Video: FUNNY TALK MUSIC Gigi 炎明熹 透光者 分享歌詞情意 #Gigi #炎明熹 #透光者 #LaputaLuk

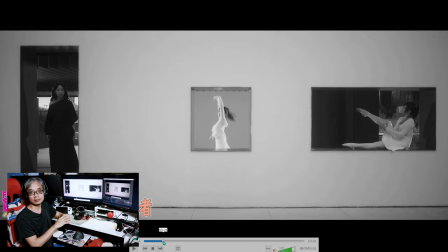698s
反映歌詞和慘度和意境柏天鵝代表純潔、活潑、和平嚴明熙的角色是做黑天鵝的角色黑天鵝代表了甚麼呢其實在西方黑天鵝代表了孤獨、孤僻
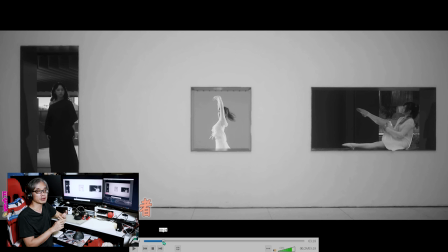718s
甚至乎是一些憂傷這件事他用柏天鵝來代表這首歌其實並無不妥下然後一直下去這些就是《內心世界》
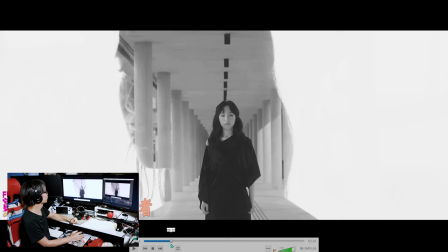736s
就是大家對應的歌詞《內心世界》這個就是第一段
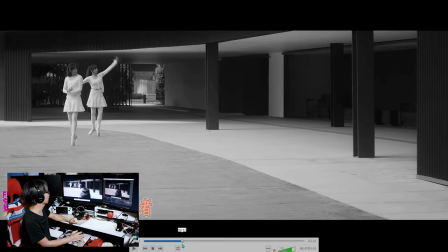741s
然後這裡就是第二段他為什麼會用兩個白天鵝呢因為這個導演應該會代表了那一對情侶故事裏面那一對情侶他們嘻嘻嘻 都沒有嫌味稀粉嫌味稀就是黑天鵝很孤獨地走過看到他們 諸如此類
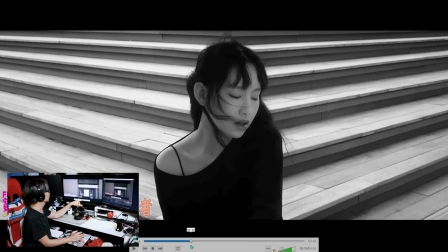767s
這也是一個隱餘的方式好 這些也是嫌味稀這部份是怪怪的
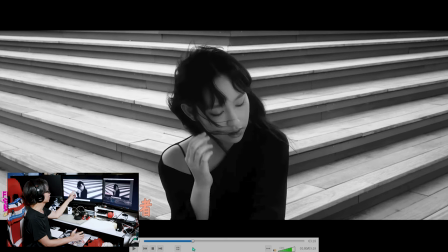775s
因為導演可能我猜他因為當時拍攝的時候應該是這邊有風吹即是螢幕的左邊有風吹過來應該是這樣 未必是專程的應該有些頭髮弄在嘴上
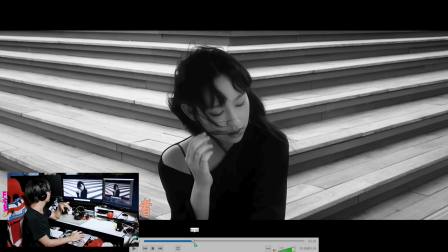794s
弄在臉上導演應該是專程保留了這個鏡頭
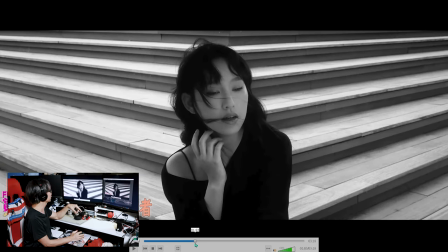799s
用來形容閻明熙的那種無奈因為你都見到其實有一點尷尬的位置出現
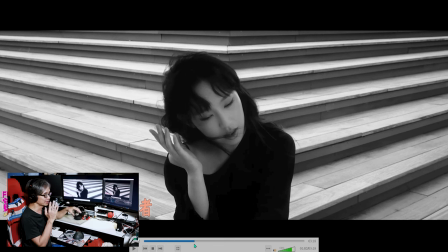806s
這個可能會不會再做得好一點呢因為閻明熙很尷尬就是嚴薇熙拍攝音樂影片已經很尊嚴可能導演薇艾卡也不想特地撥開頭髮不過他拍攝的時候頭髮戒掉的位置 吹到之後
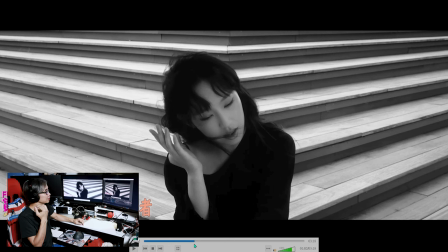825s
戒掉的位置就不漂亮他自己意識到 雖然想撥開一點點但嘴巴那條頭髮他又吃了但是拍攝音樂影片也知道因為拍攝音樂影片有一段音樂影片就是一直自己摸著嘴唱著
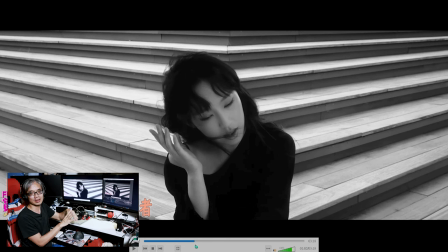843s
因為要隔離歌詞現場有機會都是播著歌然後是袁明熙一直跟著嘴型唱這是很慣常的做法但是那個頭髮吹得一般因為給觀眾看到應該是吃得不太好
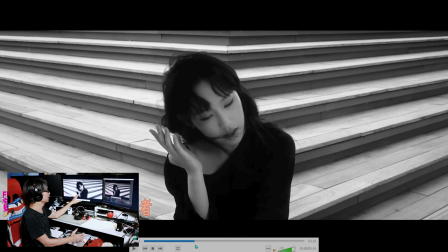860s
就算是想保留這下比較自然的鏡頭我覺得這裏刻意做會好一點不是不好的 但可以改良
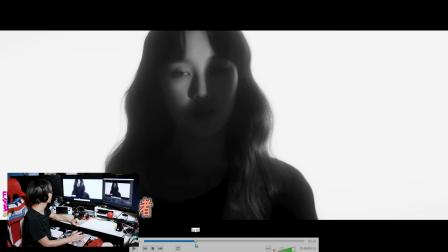873s
可以看到這個位置不是太好這些鏡頭反映了內心世界
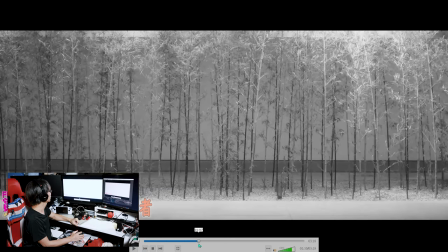883s
我特地在松仔那裏大家可以看到眼神
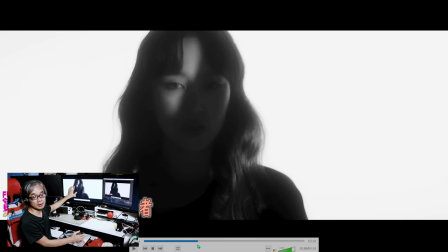891s
因為我是特地想推翻嚴明熙的眼神為什麼呢?在這個鏡頭裡面我覺得如果要改良好一點就是眼神位所以我就推翻眼神位出來令到他有一個比較生命力的眼神
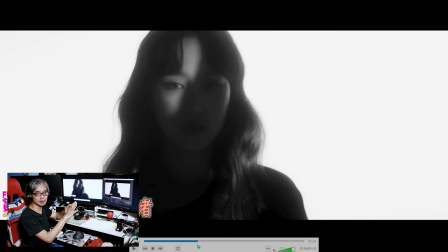906s
去看著觀眾有一個更重的觸感這段MV應該會更加好看一些導演們或者後期製作們千萬不要誤會我是很想你們的MV可以登上國際的大舞台
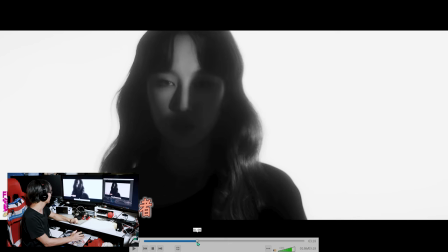924s
所以想它進化不好意思 因為我的喉嚨還是不可以然後再去
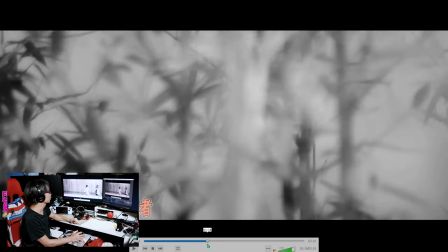931s
這個也是很正常的鏡頭嚴明熙走進來
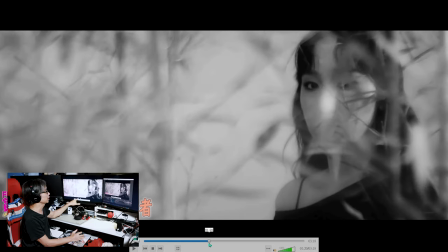936s
都是反映歌詞的大家知道歌詞在這裡就是講男女主角的事件
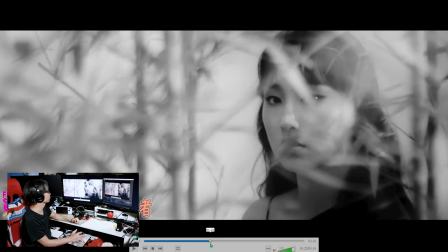943s
嚴明熙的眼神在這裡進來導演要求他比較凌厲其實都是反映他當時的憂鬱憂鬱的情況
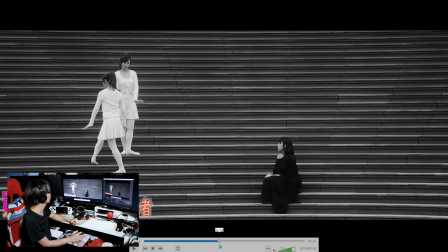956s
接著繼續一路耐心世界 一路唱這裡 因為都知道了
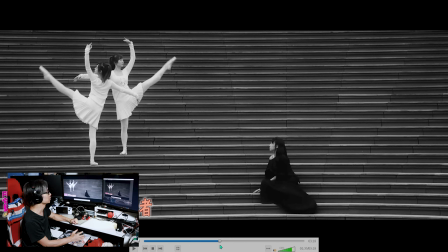964s
沒有不值去拍 唯有這樣做都是說男女主角在現場虛構的環境說男女主角仍然是嘻嘻嘻
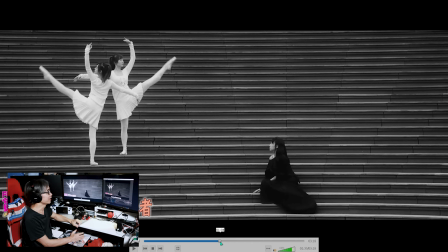981s
而明熙就很想加入這個談論或者聊天 諸如此類
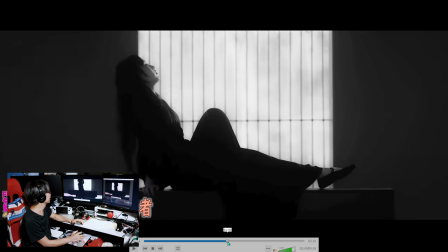989s
但是沒有她的份這裡也挺有趣的接著是這裡而明熙突然扭轉身然後在這裡跳舞這裏大家對應的歌詞
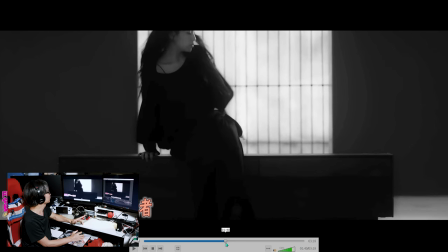1002s
反映他內心的掙扎位
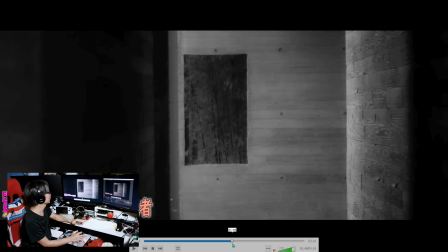1009s
這裏也是
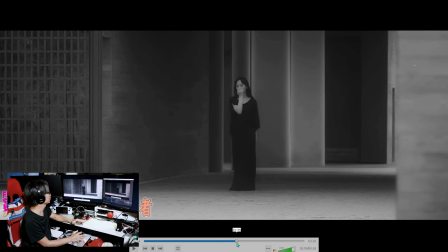1010s
男女主角也在嘻哭然後閻明熙 在這裏的導演也很聰明這裏值得賺 因為在《舞不直》裏面導演想控制一些黑白的MV 比較著重灰街位
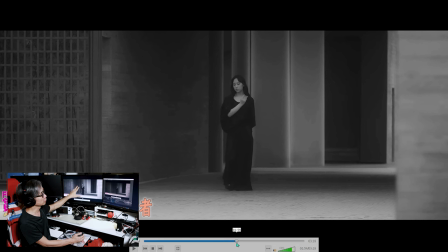1029s
導演也想盡量把灰階位推出給觀眾看我推得比較進取一點灰階位可能會再多一點給原本的MV
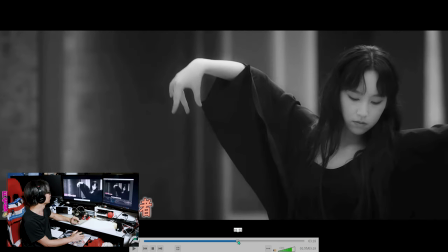1046s
令到閻明熙不會太過
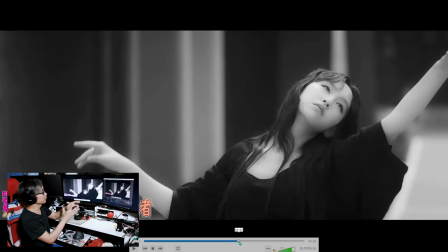1052s
失敗就是被社會脫節到因為這個我認為現今這個年代商業灰街裏面表達一些人物比較好看
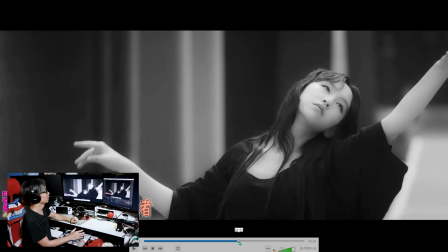1066s
大家可以看到臉皮膚比較優雅一些好看一些原本不是不好的因為原本是標準的就是很標準的東西在這裏我再重複講一講
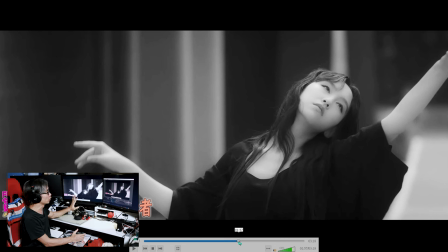1082s
我是無意去挑戰任何的事情不是批判任何的事情而是想將這條MV做得更加好一點的意見這一段是他嚴明興出來跳舞當然就是講他第三段的歌詞
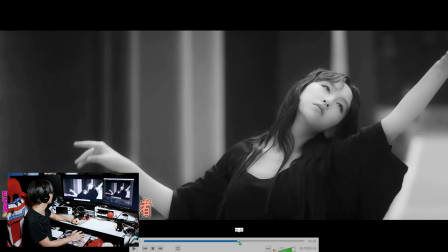1102s
裡面所表達的事情 即是剛剛講過的事情好 接著一直去
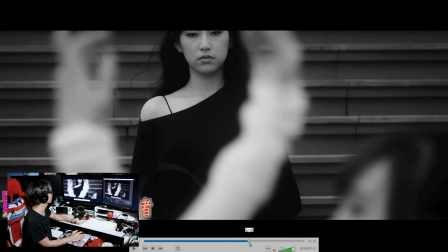1110s
來到這裡 無需隱藏
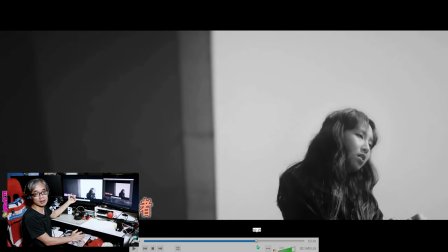1116s
這個MV也是很正常的拍法通常MV都是沿用著歌詞就是那首歌 拍幾條 剪輯在一起都是屬於一個正常的拍法
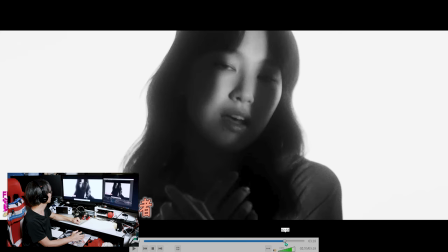1133s
在這裏 其實是值得賺少少言明熙的
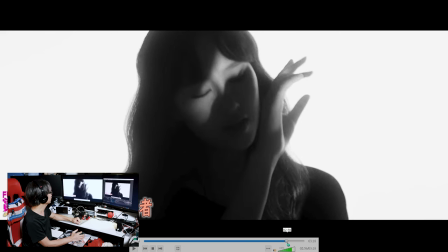1138s
為什麼呢 嚴明熙應該是第一次拍攝這類型的MV比較要表達內心的感受大家有看周星馳的電影都知道